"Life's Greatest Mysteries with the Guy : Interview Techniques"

Ah, hello there. Sorry, I didn't see you there. What about me staring at this wall and all? I assume you've come seeking answers to life's greatest mysteries. Of course you have. I am the guy after all. Now come on, tell me. What is it? Interview techniques. Alright then. Now, before you even start conducting your interview, you need to think about what it's about and how you're going to go about it. There's no point in just blundering in with no clear goal in mind. And once you do have a clear goal set up, it's time to get to work. You should never shy away from research when preparing for your interview. Especially if the subject matter is one you are not yet accustomed. Not only should you be searching for information about the subject matter, but also for your possible interviewee themself.
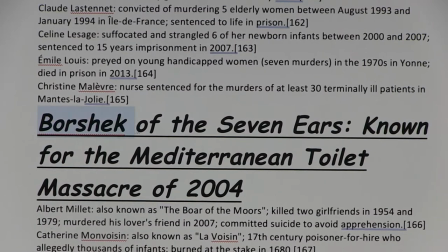1:09 The last thing you want to do is make a fool of yourself, especially on a subject matter that could be easily avoided with just a little more preparation.
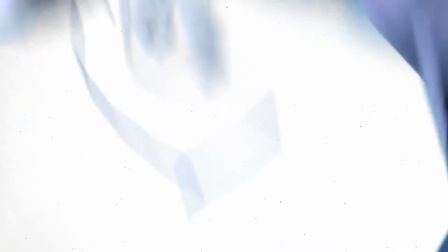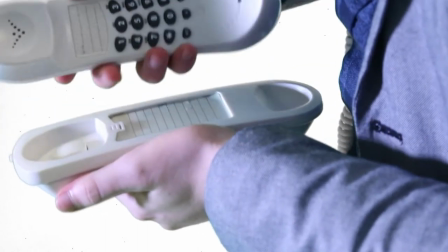You want to make sure to contact your interviewee before incorporating them into your final plan. Get an idea for who they are and how they speak. For all you know, it could be deranged mass murderer just as a Celtic warrior.
Ah, Mr. Borshak, love you too.
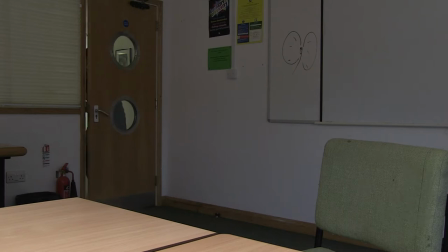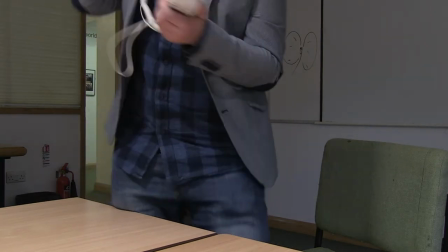2:16 Oh, yes. Well, yes, of course.
Once you're certain you've found an individual that's suitable enough, make sure to create a work schedule around their availability.
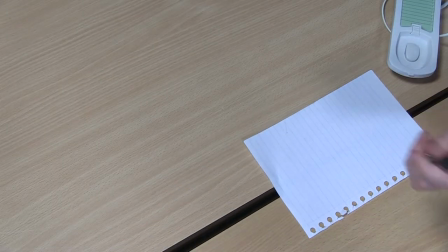2:30 And, of course, take notes so you don't lose track of the information.
Yes! Murdering, yes. I did a bit of that myself once, yes. My husband, actually, yes.
On the day of filming, it is crucial to make sure that all equipment is functioning as it should. Worst case scenario, you have a camera or microphone malfunction and are unable to re-record the footage, whether that be because you're not able to get the same effect that the interviewee gave to you, or they are unable to do the questions again.
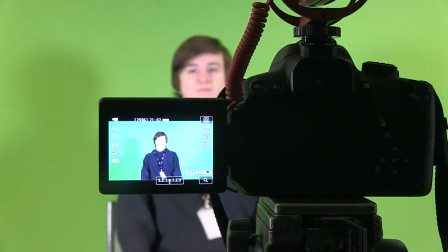3:02 You can test the microphone levels before the interviewee even arrives by having a stand-in model in their place.
Thanks, Paul!
Now, once your interviewee arrives, it's a good idea to get them settled into the environment.
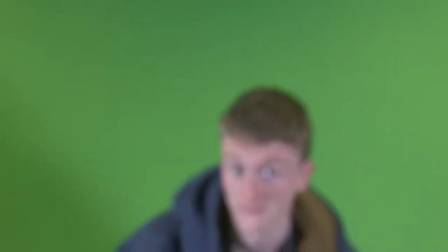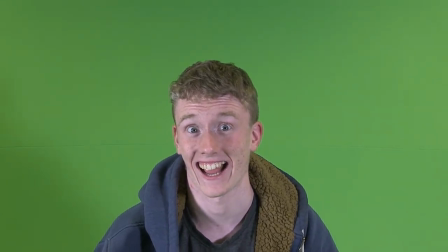3:26 You alright, bar shake? Good, right.
Now that your subject is in place, you are free to set up the camera angles. There are three distinct camera angles. High angle, low angle and eye level.
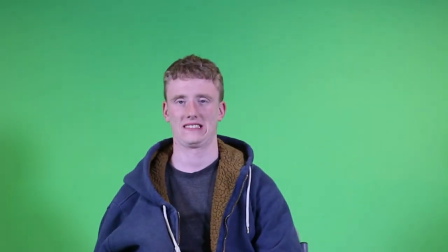3:49 High angle makes your subject appear inferior. Low angle makes them appear superior and eye level shows them from a neutral perspective.
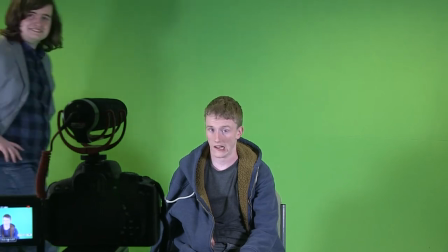3:59 It's also important to consider the look space and hit room for each of your camera angles.
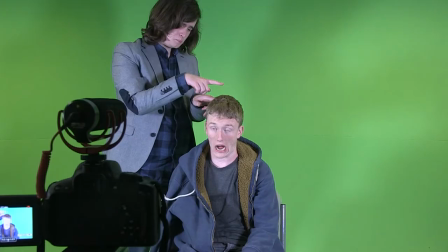4:03 When in a close-up shot, make sure to leave a small amount of space at the top of the frame above the interviewee, so that the tip of their head isn't cut off.